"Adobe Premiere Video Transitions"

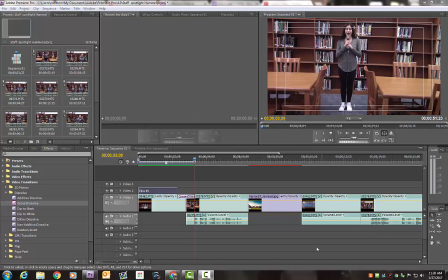0s
Hey guys, today's lesson is going to be in editing video transitions. Well, let's talk about video transitions. You see them all the time, but you don't really acknowledge, well, what is a video transition?
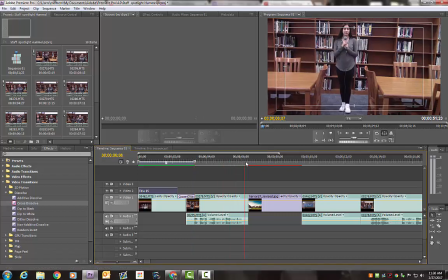13s
Video transition is simply not a cut. Watch when this shot just cuts to another shot.
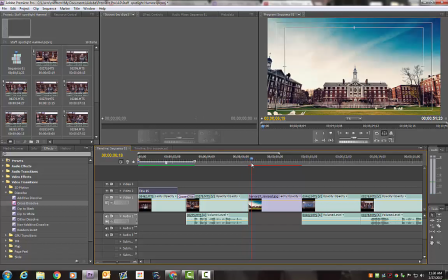21s
Cut. You see how hard that is? One shot to another? It's called a cut.
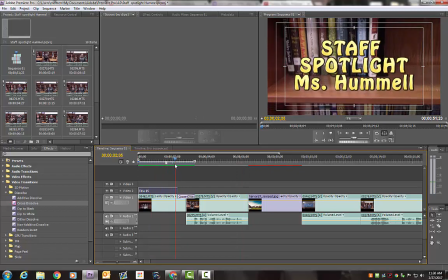25s
Video transitions are when something kind of fades on and then
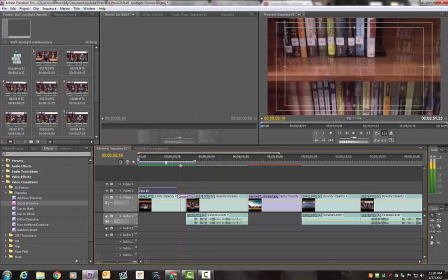31s
another shot fades away and another one fades on. So this one is called a fade or a dissolve.
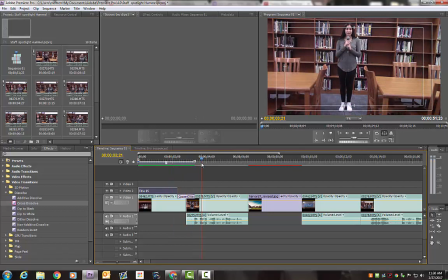39s
That is a video transition. Why do we use these and when to use them?
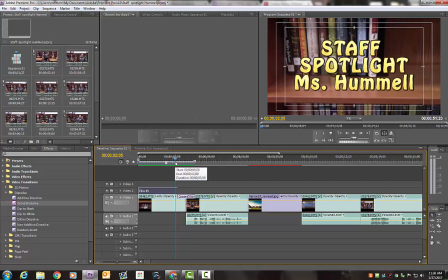46s
Well, we use these when there is only a change in time, change in place, change of location in the story, because it gives us, the viewer, a visual clue on something has changed without
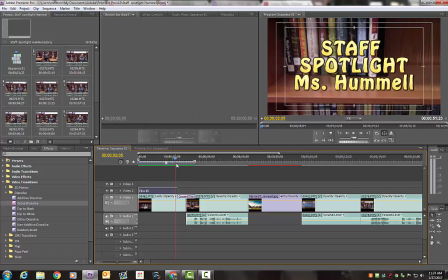66s
telling them something changes.
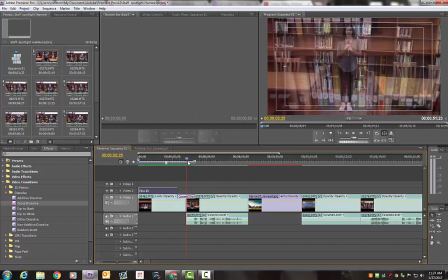68s
When you see a transition, you're giving the viewer a visual clue that something's changing in time, place, or location. When they see that, they know that something is changing. And why else do we use it?
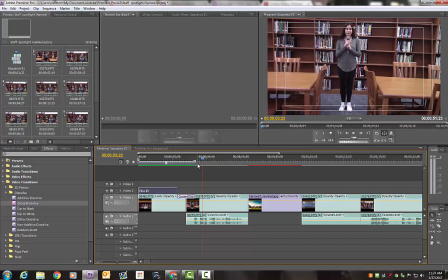83s
Because it makes your videos look more professional when we put these kind of special effects in there. Okay, so today I'm going to show you how to use these things. So we know what this window does, we know what this window does, and we know what this window and this window does.
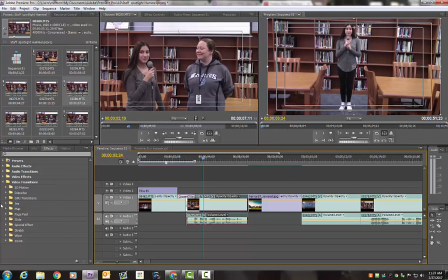101s
But we have not really talked about this bottom left-hand corner. This is your Effects tab. So if you click on Effects, you can literally find a folder that says Video Transitions. Don't go into Video Effects, go into Video Transitions.
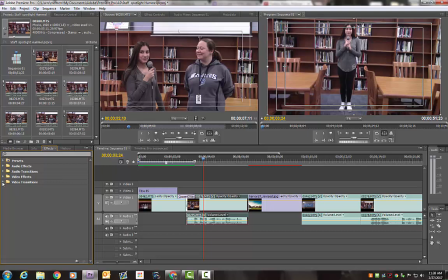120s
If we click the arrow, it will open up and show everything inside that folder. So the first effect I want to show you, video transition I want to show you, is something that you see in the beginning of a movie all the time.
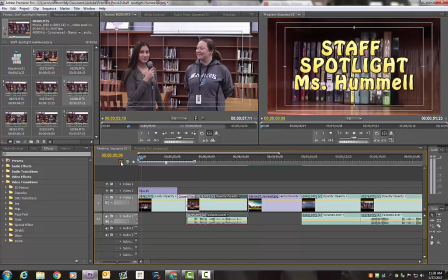139s
Notice that this video just starts immediately with the video up front and on the screen.
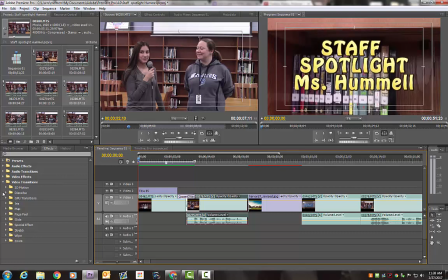146s
Well, when you go to a movie theater, you usually see the screen starts in black, right? From nothing, and then it fades on. So if I go into my dissolve folder, I see my effect called dip to black. So I want my screen to start in black. So I'm going to use this effect.
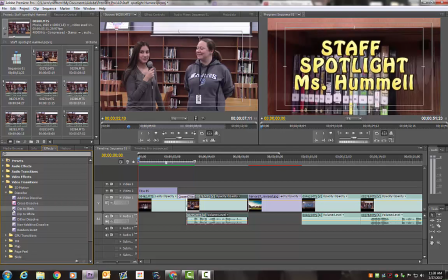165s
So how do we bring it on to our project? All you do is drag and drop. And notice that it highlights everything over the clip. Okay?
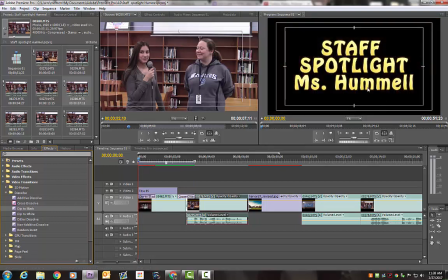177s
And then everything goes to black. However, you also have your title there.
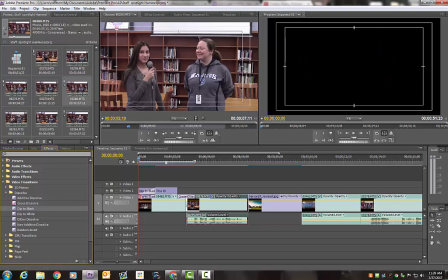184s
So we're going to put one on the title as well too. And you see this purple bar on top of each one. And now, instead of it showing up right away, watch what happens. It slowly fades on. Both shots, the title and the picture, slowly fade on.
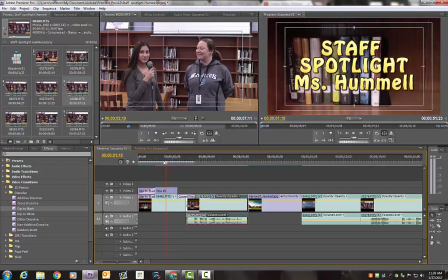203s
And this tells the viewer the video is starting. It's coming from nowhere, from black.
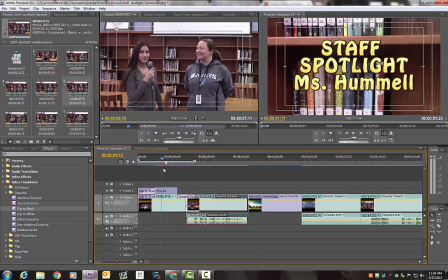209s
It's starting. It's coming from black and everything's fading on. This is the beginning.
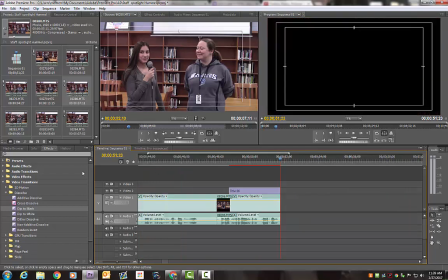215s
Consequently, you can do this at the end of your video also.
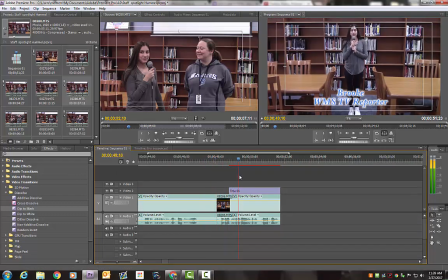219s
So if this was the end of my video, and then I don't want it to just cut,
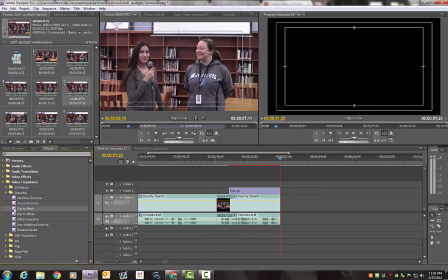225s
it's kind of abrupt, I'm going to take my dip to black and I'm going to drag and drop it. See how it's highlighted at the end? And then I'm going to also put one on my title because I want my title to go to black too.
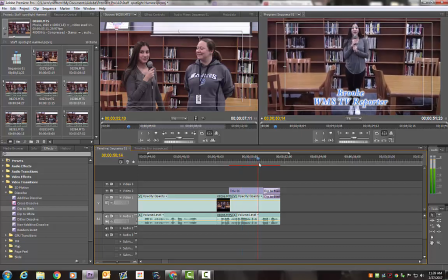238s
And instead of it being abrupt, it's going to fade away.
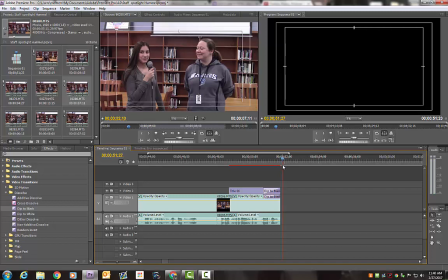244s
And that's a visual clue telling the viewer everything's over.